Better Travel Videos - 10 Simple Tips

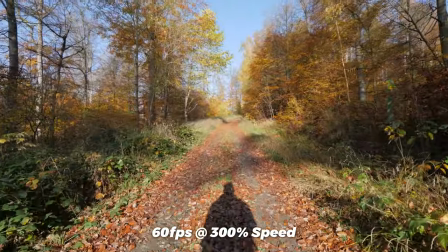If you just speed up a shaky shot, that will result in even shakier footage.
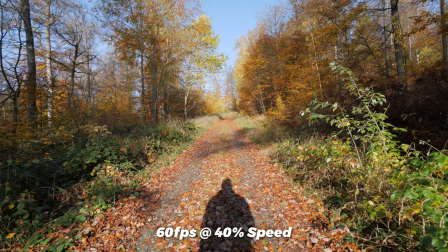On the other hand, slowing down a shot will reduce shakes and make them less noticeable, which can be helpful if you don't have a camera stabilizer, like a gimbal for example. Even when you're using fast motion in form of time lapses, make sure they're as smooth as possible.
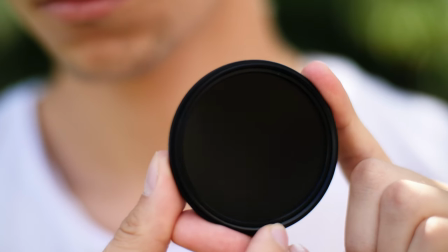Neutral density filters can be really helpful here to make the footage look less jittery, but even if you haven't used one, there's a big chance that you can add some motion blur and post to smoothing it out a bit. Choosing the right track for your travel video can be tough sometimes. Don't let yourself be discouraged if it takes you hours to find the right music though.
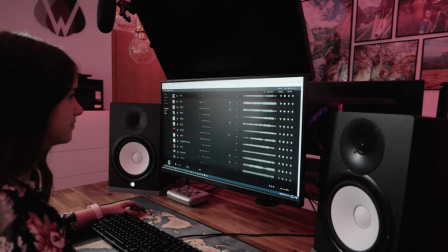If you have a very specific idea in mind, choosing a song that fits your video perfectly will hugely improve the quality of your final result. One thing most people don't focus on are sound effects. These can make travel videos a lot more perceptible, like in this example right here.
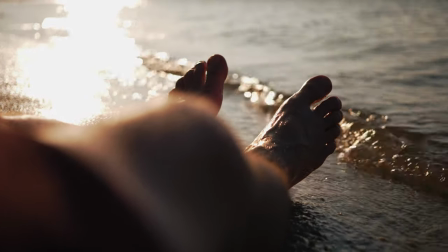I can feel the last rays from the setting sun warming my skin. The salty sea air and the sound of the crashing waves permeate my senses.
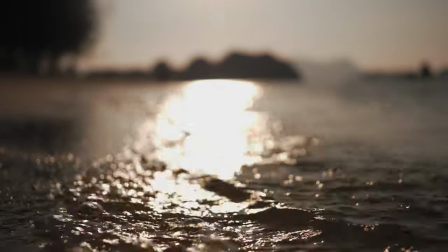It is so silent when somehow it is not. Right now I am happy.
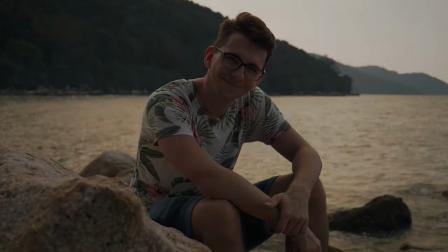Isn't that all that matters?
I mostly use music from Artvis and can recommend the platform. For me it is particularly important that the music can be used on YouTube and other social media platforms and that is the case with Earthlists. If you're looking for free music or sound libraries you can watch my video over here. One more thing to note here is that silence or just sound effects can be very interesting as well. Using it together with music can be a great way to change the mood of your travel video. A very important tip which one can certainly underestimate is to allow yourself enough time for the shots. You should film longer than you think you need to so that you can cut the beginning and the end and you'll have
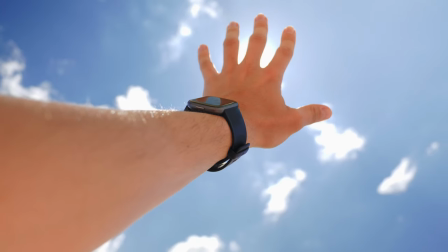enough room for the perfect shot without shaking or make it a slow motion so that it fits into your timeline. This will ultimately give you more options in your video editing process which is always great.
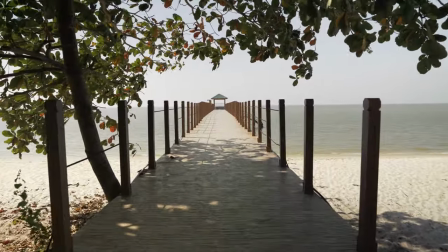Only if you give yourself enough footage you can choose the best scenes and your video will be absolutely stunning. If you notice camera shake, blurry or unsharp footage during your reporting process go ahead and repeat it until your shot is perfect.
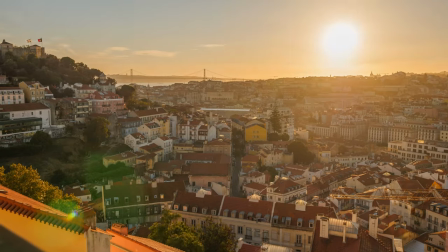This doesn't mean that you have to show every single shot you have captured though. It's better to make your travel video short and special instead of long and boring. Hours of footage result in just a few minutes and that's absolutely normal and nothing you have to worry about. Color grading can hugely impact how your images look and feel to your audience.
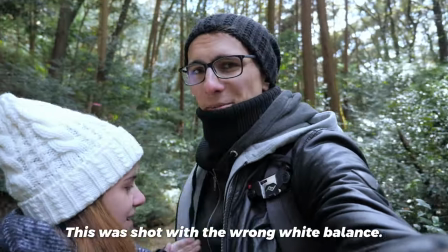Before you dive straight into color grading, make sure to correct your footage though so that the starting point is easier to work with. This is where you should fix things like white balance and exposure to make them look as natural as possible.
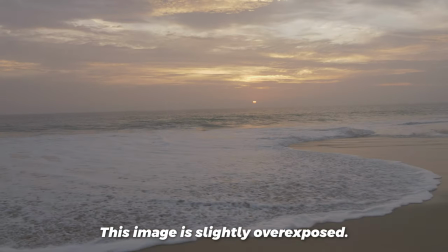This will make color grading a lot easier as every single clip will have a similarly looking starting point. If you aren't looking for a heavy braid, this might be everything you need. Although it is possible to completely change a seam with color grading, I think that it is a lot better suited for small adjustments that can make your seam feel warm and posy or cold and dark. The teal and orange look is very popular among travel videos as it creates a nice contrast of the two opposite colors. There are a lot more styles that you can use to color grade your footage though and I wouldn't recommend to always just go for the teal and orange look. Of course you could just go ahead and use some LUTs, and if you like the results, there's nothing wrong with that. If you aren't using the same camera or source footage as a LUT maker though, a LUT can be pretty destructive, which you should definitely keep in mind. I won't be going into too much detail here, as color grading is an art in itself, and it isn't easy to do it very well without experience. If you want to find out how I color grade my videos, you can watch my video right here, where I show you how I do it in the Vinch Resolve. Making in-camera transitions and movement is a lot easier if you plan your shots beforehand.
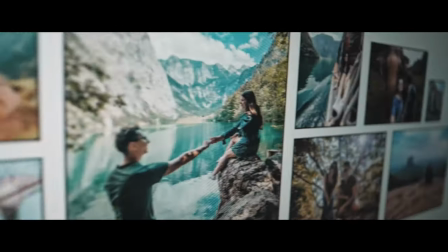Whipping your camera into one direction at the end of a shot just to start with that same movement on another shot can create a very nice effect without a lot of additional working post.
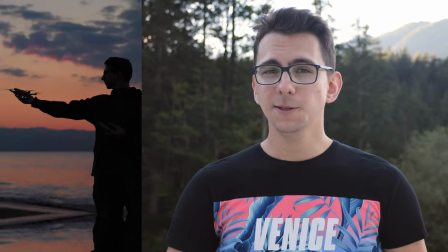One thing I like to do to make this transition a lot more interesting is to use speed ramps. Speed ramping allows you to accelerate and decelerate between these clips to sell the effect even better. Other than that, camera movement in general can help your audience feel right in the moment when done correctly.